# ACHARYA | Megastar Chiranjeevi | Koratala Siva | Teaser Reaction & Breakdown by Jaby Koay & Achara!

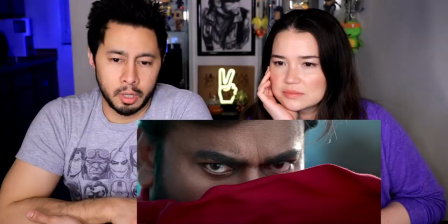492s
I'm Wow It's popping what you're doing the texture there what you're dealing with is It's it's obviously shot in high resolution.
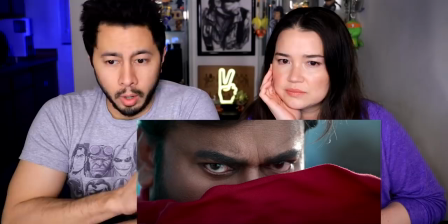500s
I would imagine that it's it's quite possible they shot this in 8k and One other thing they're doing that I just realized is they're probably increasing
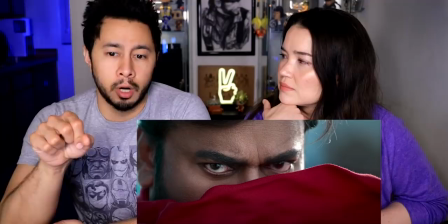507s
the sharpness and so When you increase sharpness of any one of you can do this If you just take a picture on Instagram and increase sharpness,
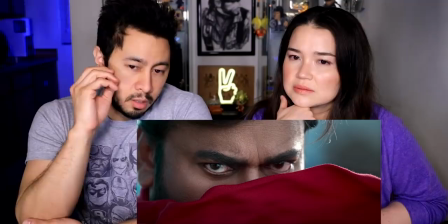515s
you'll see what I'm talking about Yeah, that's why the pores on his face are standing out more the the particular curvature of his face All that stuff is
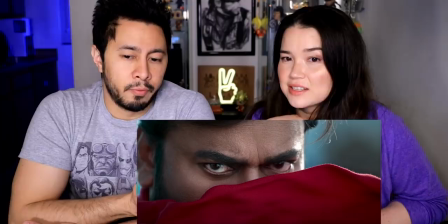521s
popping more because of the increase in sharpness and so that's not the most flattering thing that you necessarily want that i don't do that on
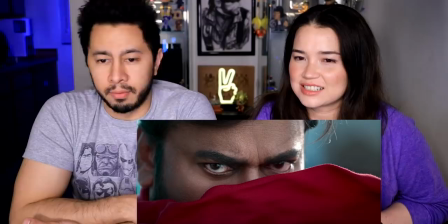529s
my face you know for his for his character and for this particular situation it actually is working in its favor like you said yeah i think that um the makeup
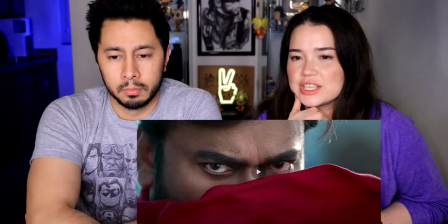537s
on his face is a little bit um more apparent than i would necessarily like but it's hard when when you're doing hd yeah
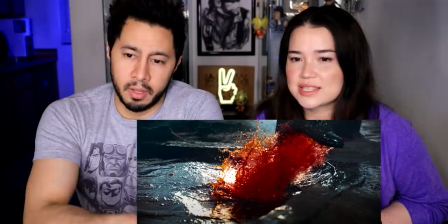545s
like well this is well beyond hd yeah this is four times hd exactly so like you see everything yeah but um i like the the wind effects that they're doing here
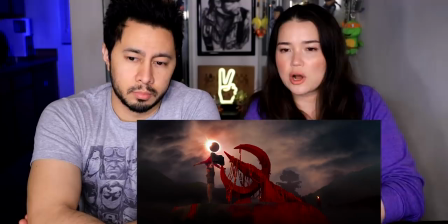553s
this shot is amazing the use of slow motion in here just looks awesome you see the individual drops just like yeah it's
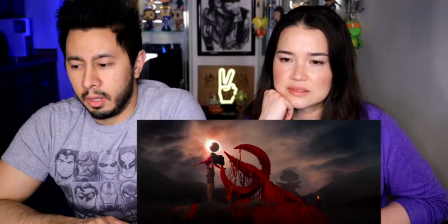562s
falling down I didn't notice this the first time he's holding someone there oh shit yeah and so this particular shot right here has a very
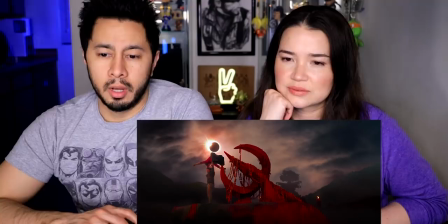570s
mythological yes sort of vibe to the whole thing I mean with the eclipse in the background and this epic sized weapon that is like I think the weapon
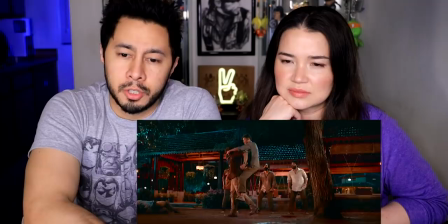578s
of God exactly you know I mean all of this just looks so epic in addition to like the slow-mo dolly and all that stuff yeah the
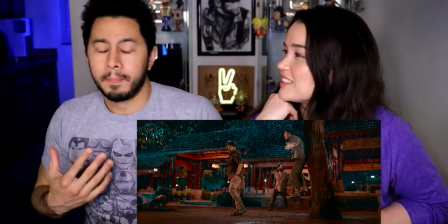587s
way he threw the stunt guy into the tree that well that you know that was painful to look at because I don't know maybe he was
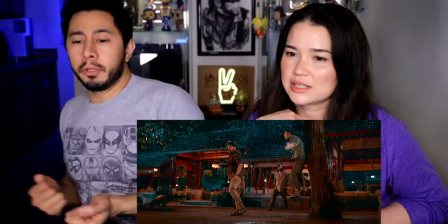596s
done in such a way that it didn't hurt the guy but it looked like he just got pulled on yeah straight into that tree
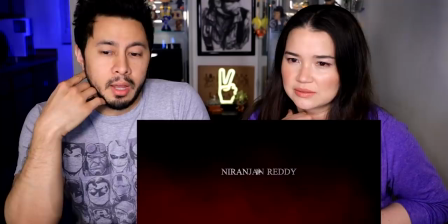601s
skit and it's like dude you just got it yeah you just got to take it man and what it's also probably helping is the fact that they have a
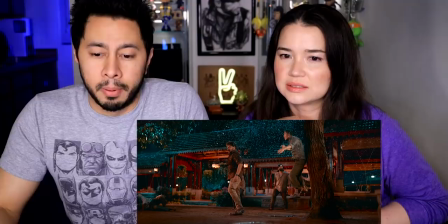607s
fan on them at the same time uh because if you look at the guy's shirt it's like the fan is kind of going through his shirt right just to
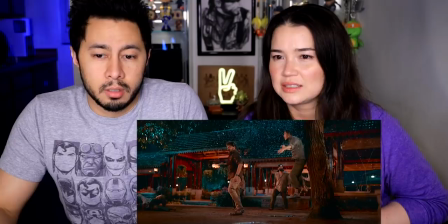614s
give that extra punch of like that's how powerful this character is is that wind is blowing see that and like you've got the drama
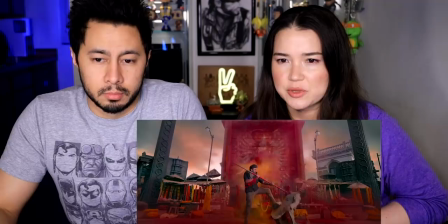621s
of the water droplets coming down as well i don't know if they're coming down from the tree or if it's like rain
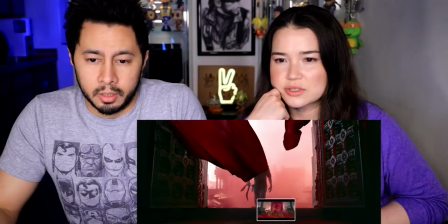627s
this shot with the color yeah the holy gorgeous yeah i mean just like Why?
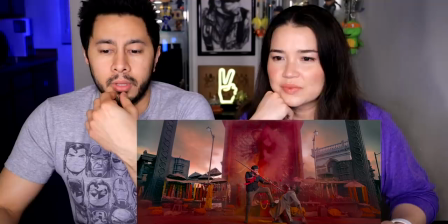632s
I don't care. It looks pretty. Even this right here has that sort of mythological vibe to the whole thing.
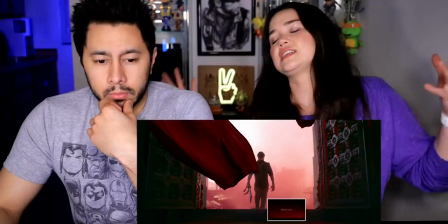640s
It's so beautifully staged. He's got his one leg on top of the guy's knee. He's leaning back.
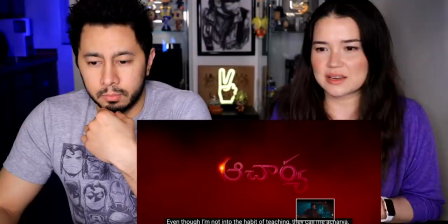646s
It's very dramatic when he comes in with his, I don't know what he's got, like an axe or something.
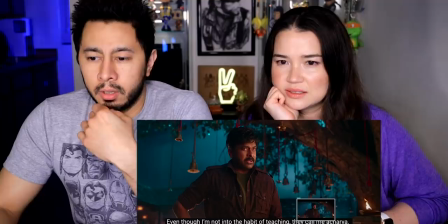652s
But I dig it. Yeah, the colors are definitely bordering on unnatural.
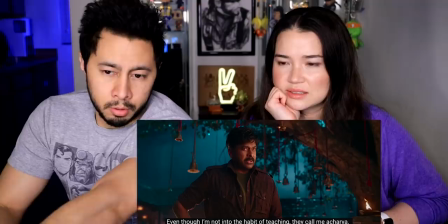657s
I mean, like this hue of green-blue in the background,
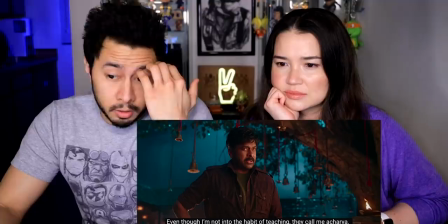662s
and I think they've got, I don't know if it's natural or they had a smoke machine to achieve that sort of look, but it looks great.
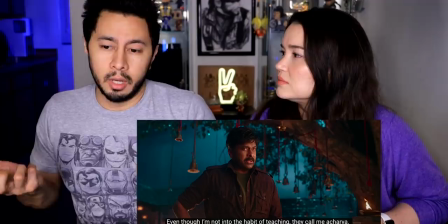670s
It just looks awesome to me. Even though it looks artificial to some extent, it looks great to me.
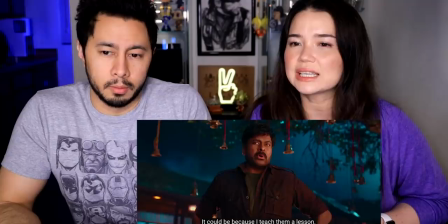675s
Well, it's like what I was saying. It almost feels like it's hyper-real. It feels real, but with extra.
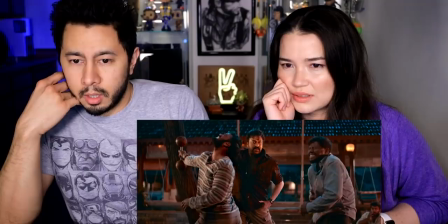682s
Yeah. I think maybe it's just that they're really, really cranking saturation and sharpness yeah so but you know you've got
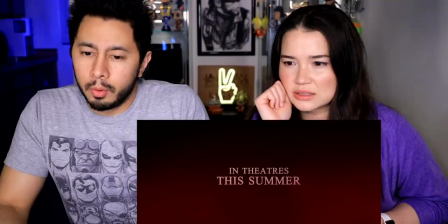690s
the the hero action yeah as well the one thing I will say though is in in Saira Narasimha
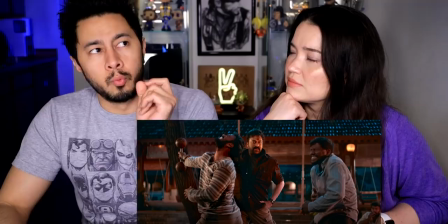700s
Narasimha already that movie I didn't realize
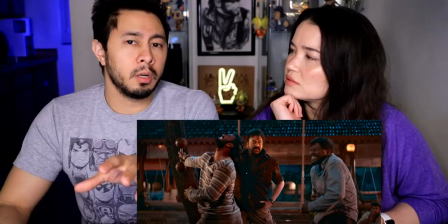705s
his age at all I didn't realize how old he was and so here I
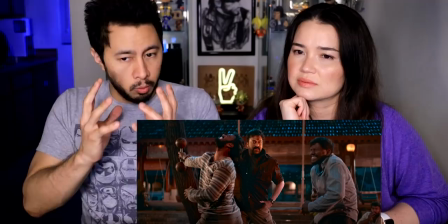710s
am getting a stronger sense that he is older even though his face he doesn't look older
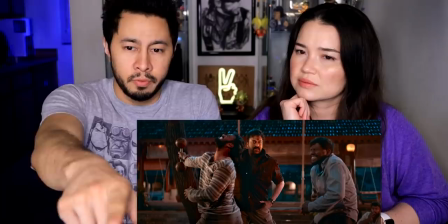715s
he moves like someone who is older a little bit here when he's when he's moving
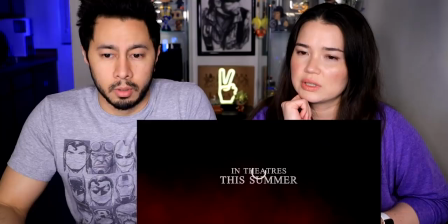720s
these guys around it's like it's clearly clearly the stunt guys are doing a lot of the legwork here and he's not doing a whole lot yeah I mean
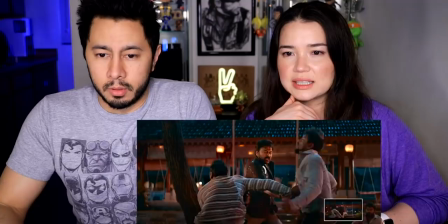725s
that that stunt guy on the left and even the stunt guy on the right like they're really selling it you know they're like oh man yeah I but nevertheless like I'm definitely intrigued to this project and and want to watch it.